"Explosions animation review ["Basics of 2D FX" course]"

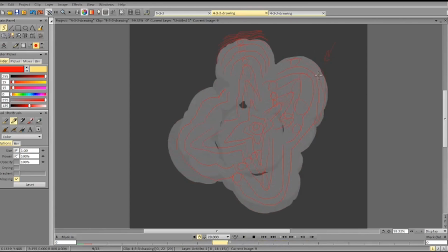(16:02)
And so again, very
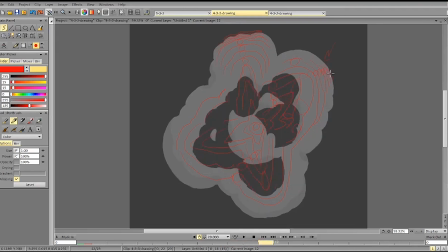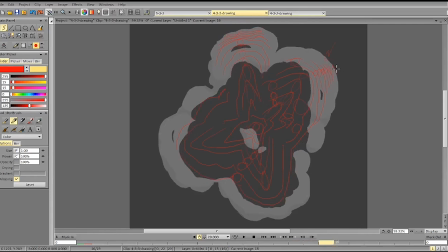(16:12)
sudden acceleration, sudden slowdown.
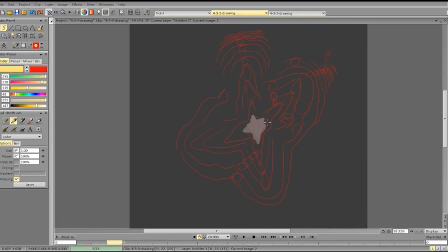(16:20)
So there's not enough, still not enough difference, and there are maybe too many frames for
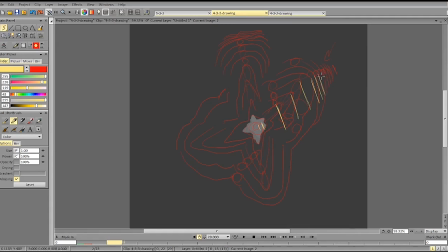So you see we've got two parts. The spacing here is very similar, and the spacing here is very similar and gets only smaller here.
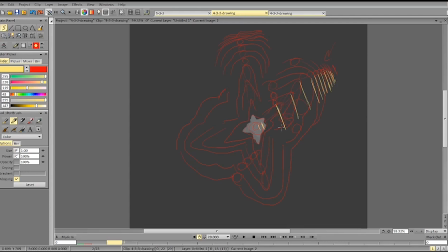(16:52)
And that's why it feels very even. To make it more punchy and stylized, I would have more frames more closer to each other here, then a very fast acceleration,
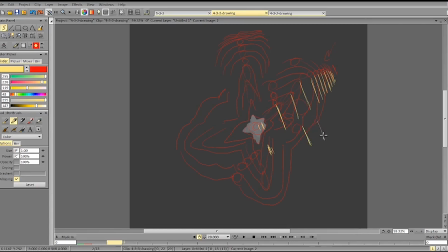(17:13)
or even a bigger acceleration, and then a faster slowdown. That way you will create more contrast in motion, and it won't look as even.
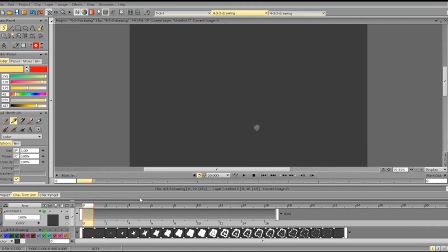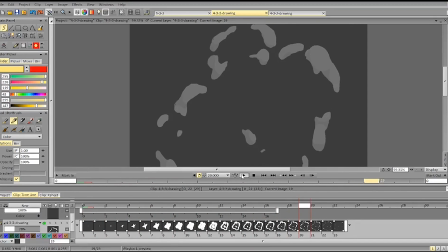As for the holes, they kinda just go very fast and then suddenly stop their motion.
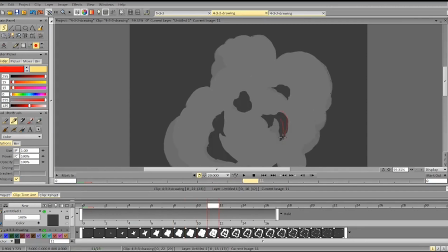(17:47)
So you see, no motion, so the holes start moving,
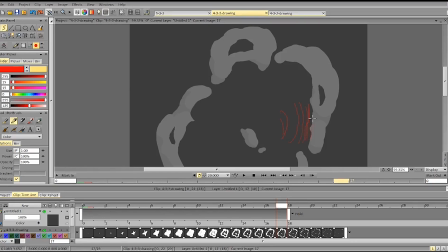(17:54)
and then the motion kinda stops, continues again, stops, and stops completely. So it was like one frame acceleration, and then suddenly the motion of the hole gets a bit
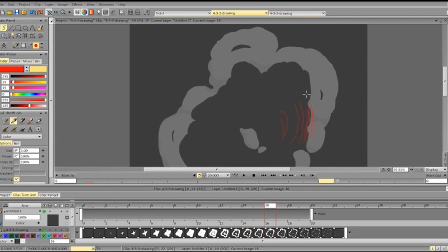(18:11)
less consistent, stops, gets less consistent, stops.
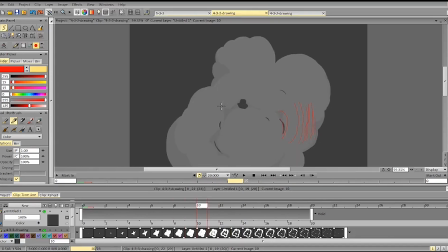(18:18)
And that's a bit distracting.
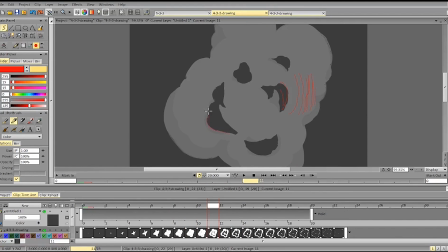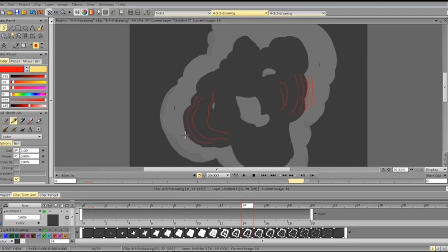(18:32)
So again, very fast acceleration, very fast deceleration, then we move at the same speed, suddenly stop. We suddenly stop, and then it breaks into particles.
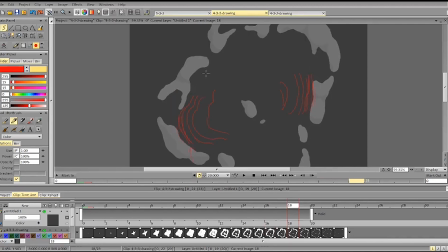(18:45)
But that sudden stop, that sudden slowdown, and that sudden deceleration doesn't really work
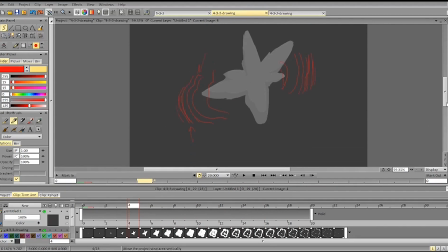(18:55)
for this kind of explosion.
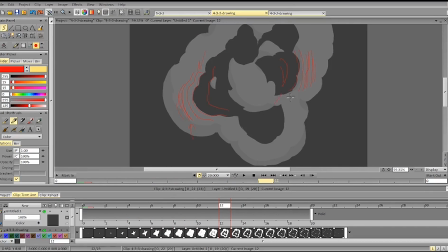(18:58)
I would like make the motion of the holes more consistent and a bit longer, and let them erase out some of the shapes more.
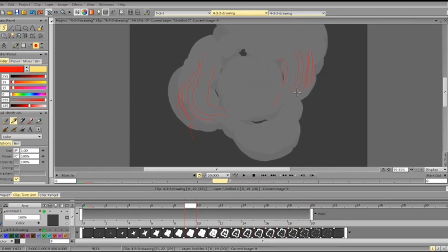(19:15)
Maybe add some rotation there as well to make it more interesting. You also see how the shadows kind of
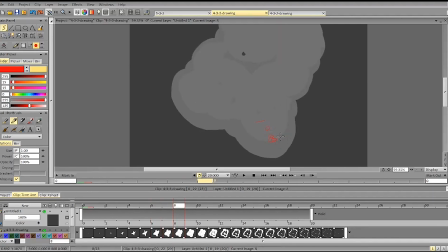(19:29)
suddenly pops in, so it accelerates, decelerates, accelerates, goes back,
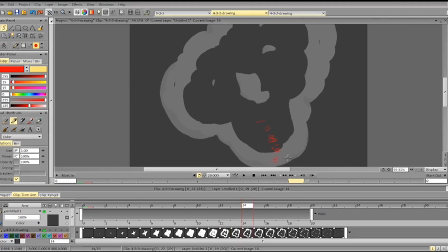(19:37)
decelerates, suddenly accelerates, decelerates. So the shadow is all over the place.
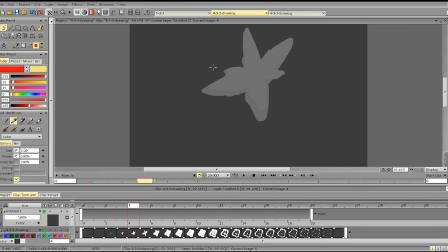(19:43)
So it goes faster, slower, faster, slower.
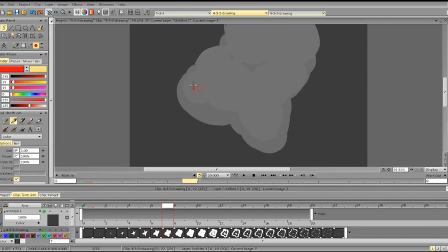(19:47)
So here it stays in one spot, suddenly accelerates, slows down,
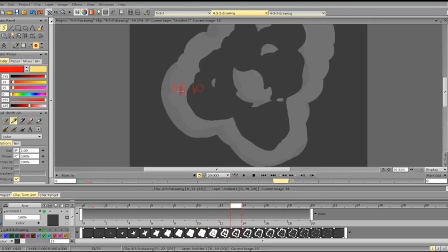(19:55)
accelerates, slows down, goes forward, suddenly slows down, goes forward.
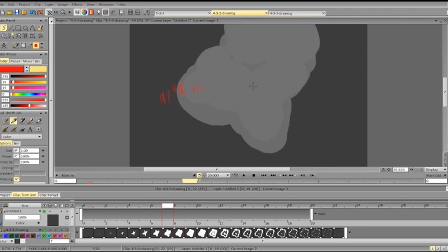(20:04)
and so on. That's why it's very inconsistent.